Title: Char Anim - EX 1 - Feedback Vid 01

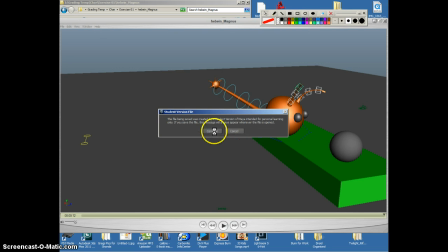I also think that kind of have that same thing Ryan has going on in that sort of most of your deformation is just sort of straight up and down, not at any angle. And I think having a little bit of an angle and sort of the way your character jumps would really
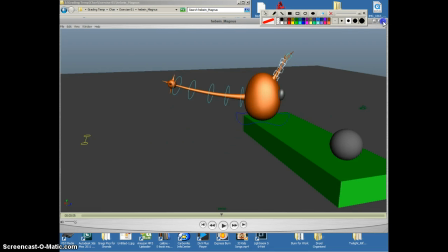kind of benefit the way it feels a little bit. Okay, let's move on.
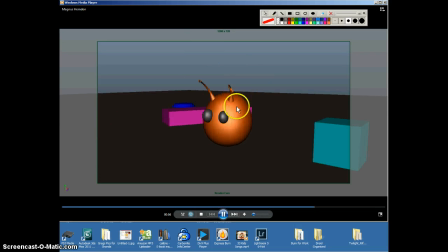So you kind of have a little bit of the opposite thing going on. Your character is jumping really fast. Maybe just a touch too fast. I don't know. I kind of like the poppy speed to it. I think you could sell it at that speed if you had a little bit more deformation in the character, a little bit more squash and stretch.
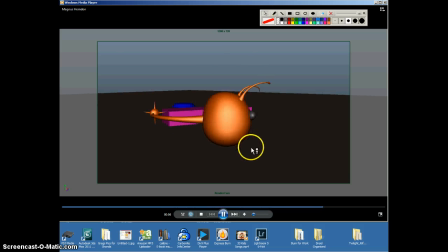And I think your squash and stretch is kind of straight up and down, whereas I think you could sort of lean it a little bit. You're not having this spacing issue on the ground. That's actually feeling pretty good. tail is feeling a touch stiff as well.
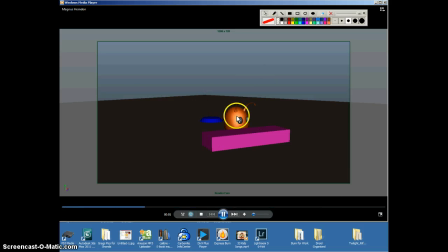So there's that. Otherwise, I think it's feeling pretty good. You're getting just a little bit of twinning on some of the antenna, and maybe that would just benefit from having slightly more unique poses on the antenna.
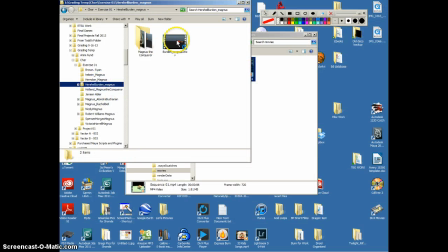Okay, Herschel.
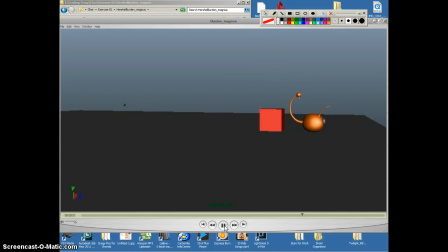Okay, so you're getting some of the same issues that some of the others are getting. Is when the character comes in toward the ground, it kind of slows down and kind of slows out of that pose too. So you're kind of getting this ease in at the top, but you're also getting this ease in at the bottom.
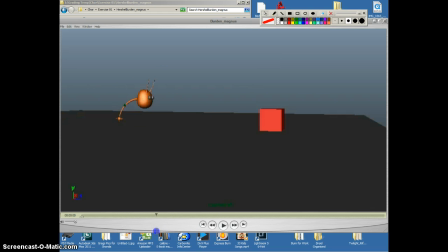And so it kind of just feels like it's kind of riding on a wave, like a sine wave is just going up and down. And so again, we'll kind of look at that. And again, I think you could probably kind of angle your character a little bit more,
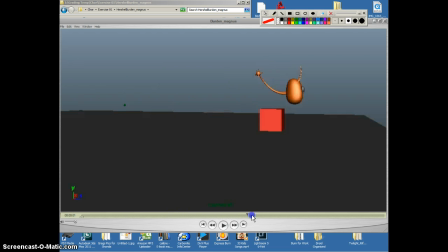but I think angling your character just a little bit in the jumps would really kind of help loosen it up a little bit,
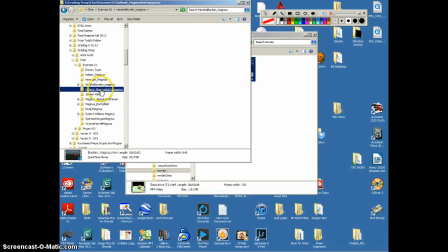and also loosening the tail just a bit. Okay, let's look here.
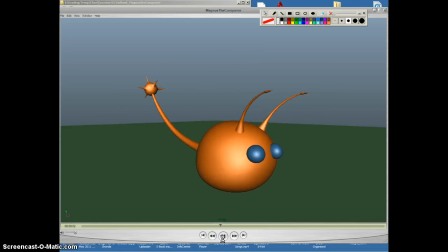This one's actually pretty good. They're very subtle jumps. I think you get a little bit of twinning going on in here.
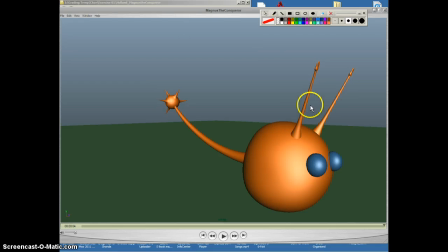Twinning meaning that both sides are kind of doing almost exactly the same thing. I think you could offset one. I think you could probably get a little bit more unique poses in here, especially the one that this ends on is kind of stiff. You see that they kind of flip and flop around in the same exact timing, and so I think that would really help a lot.
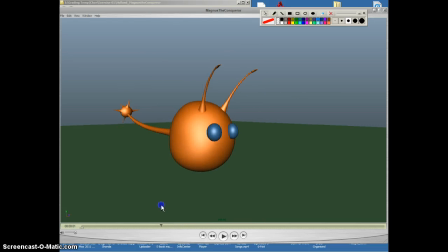I think your squash and stretch looks nice, and how much is deforming. And your squash or your stretch, I think, could happen a little bit earlier. Like you could already be stretching right as he's coming off the ground here. And I think the same as here.
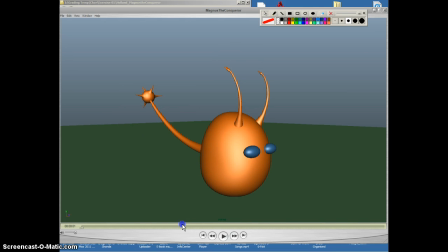You're hitting on this stretch, and that looks good. But then it kind of hesitates before it squashes down for like 4 or 5 frames. I think having that squash a little bit earlier would really help. And I think also loosening up the tail just a little bit. I know a lot of people are going for sort of a more rigid tail,
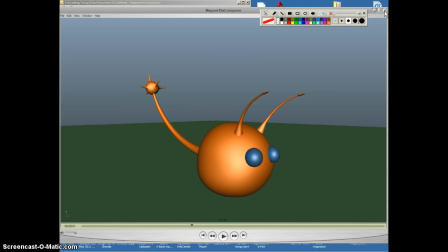but I think kind of breaking the tail up a little bit more would really kind of help that and make it feel just a little bit looser. I get it, but it's feeling a little too stiff, as if we've just been scared to get it away from the bind pose, or the pose that was rigged in.
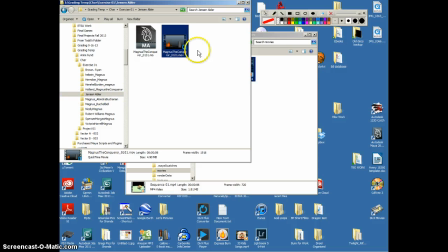Shinsen.
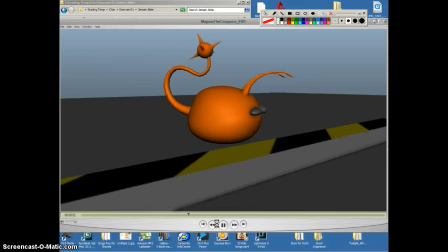Okay. I think you kind of hit the nail on the head on yours when you posted on Google+. You said that you thought the tail needed a little bit of cleanup in the arcs, and I agree,
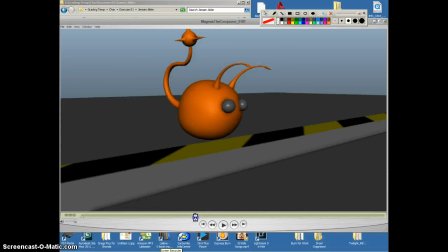especially if we look at, so I can find that spot again here, right here on this landing.
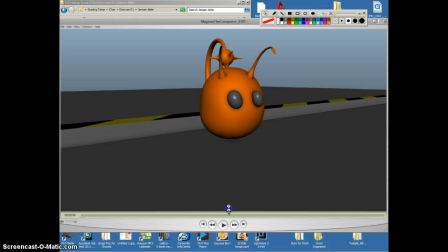You just kind of see like stuff like this happening. Kind of hits in here and just kind of statics all around for a little bit.
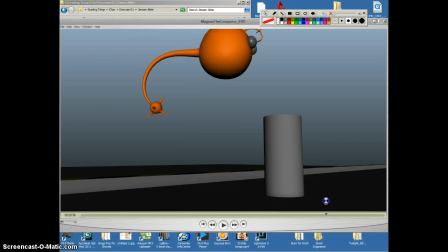And so I think that it's really just kind of, it's less about having to actually clean it up too much and more about
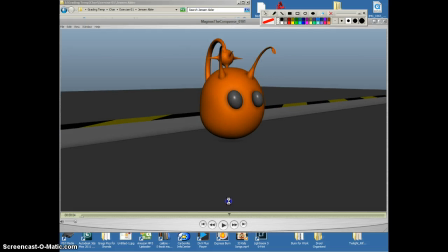sort of like what the tail is doing
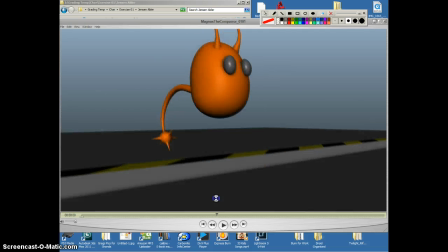during all of this. It just feels like it's happening. It feels like that ball at the end of the tail is just constantly in motion.
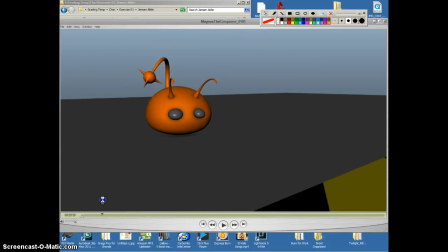If that makes sense. Actually, here's the spot I was looking for. It's right there. The tail. If we watch the tail just kind of, it comes in here, and if we frame by
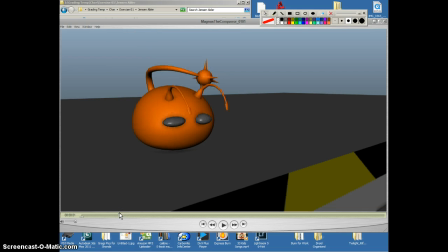frame it through here as this character lands, it pops to there, and then it kind of pops back out,
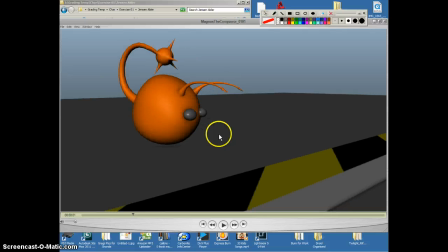and just kind of zigzags all around and does some stuff.
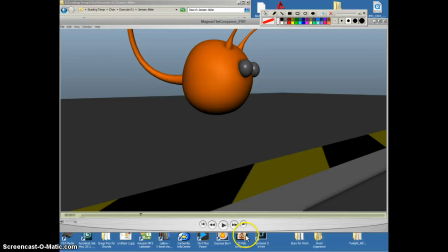So I think just cleaning that up and simplifying it a little bit will just kind of take some of the static out of that motion.
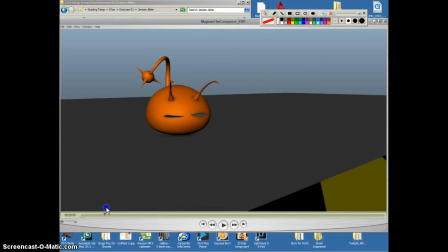I think your deformations look pretty good. I think some of your staging could use some help, because you got a lot of these scenes where it kind of goes up out of the scene a little bit.
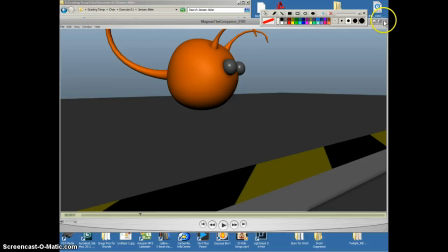And I think that you could just kind of play with your camera a little bit and get that a little tighter.
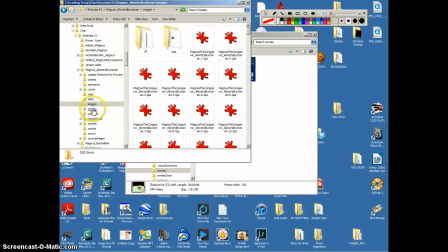Londra.
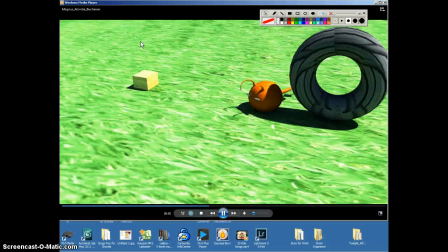So let's look at yours. I think overall your poses look good. What I think is missing on yours is sort of breaking up the timing a little bit. It kind of feels like you've gone through and posed everything together, and that's fine, but then it feels like everything is kind of hitting together too.
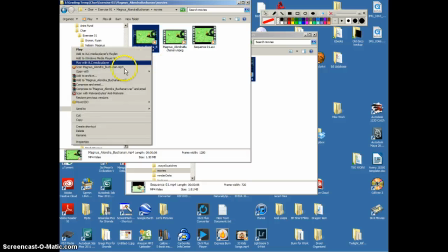Let me see if I can open this up in QuickTime and I'll show you what I'm talking about.
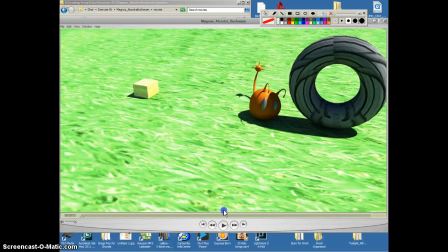So if we're scrubbing through, we'll see like these poses. It's like everything kind of has these keyframes that hit at the same time. So I know that that's likely a keyframe for you. And then everything kind of transitions together and stops at this keyframe too.
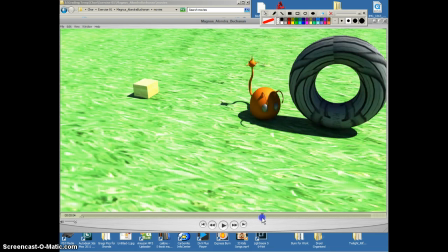And then everything sort of stops at this keyframe together, and everything sort of stops at this keyframe, and then so it's like all the keyframes I can just really see where they are, and everything sort of starts and stops at the same time. I think really
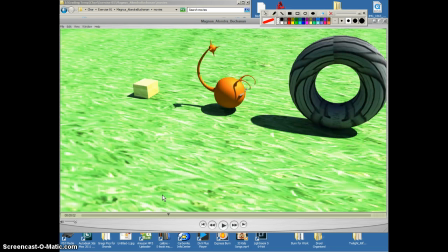you could kind of break up the timing, make sure everything kind of overlaps a little bit more, and that would really help. I also think that some of your jumps here, like this jump here, just kind of comes up off the ground, so I think that's where you need a squash and some stretch. You're getting your squash, you're kind of needing the stretch before it.
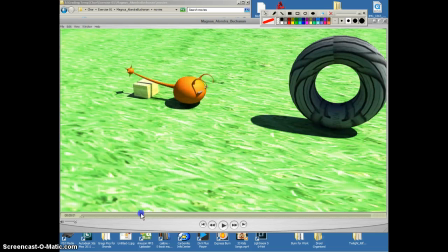And so this one maybe doesn't need it quite as bad because you're kind of just going from a normal shape to a squash. But I think you're kind of missing some of the stretches here, and so some of these early jumps aren't quite feeling like they have the energy to them. So I think overlapping that,
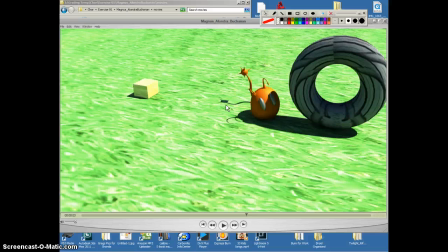overlapping your poses a little bit to where you get a little bit more of a fluidity to the pieces moving and not all starting and stopping at the same time, and really kind of pushing some of your squash and stretch stuff. And I think also somebody pointed out that the antenna don't really move very much after he jumps over the box.
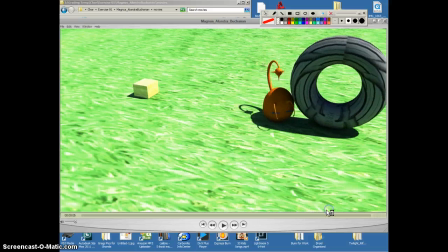So that's just kind of a, I think you got a really good start on this, but it does need a little bit of polish to kind of make it kind of feel like it's not just your key poses, you got some overlapping action going on there too.
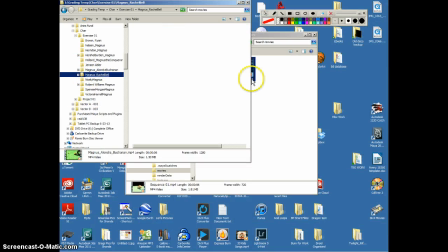Rachel.
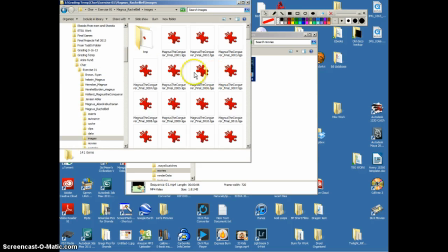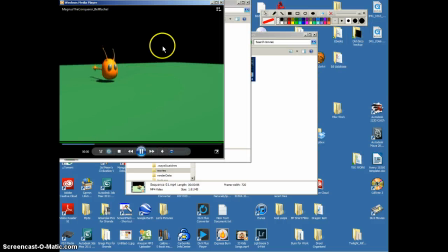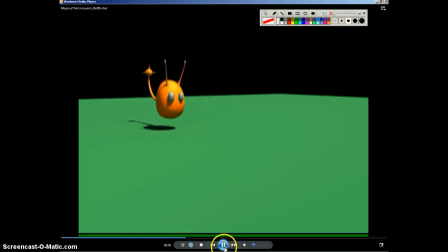This actually looks really good. I have a couple little nitpicky things.
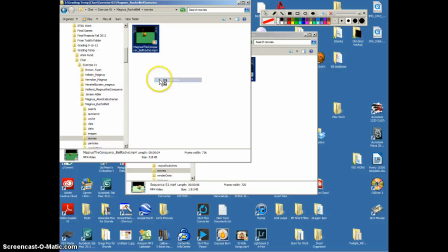The one that strikes me the most is kind of how the character squashes when it lands.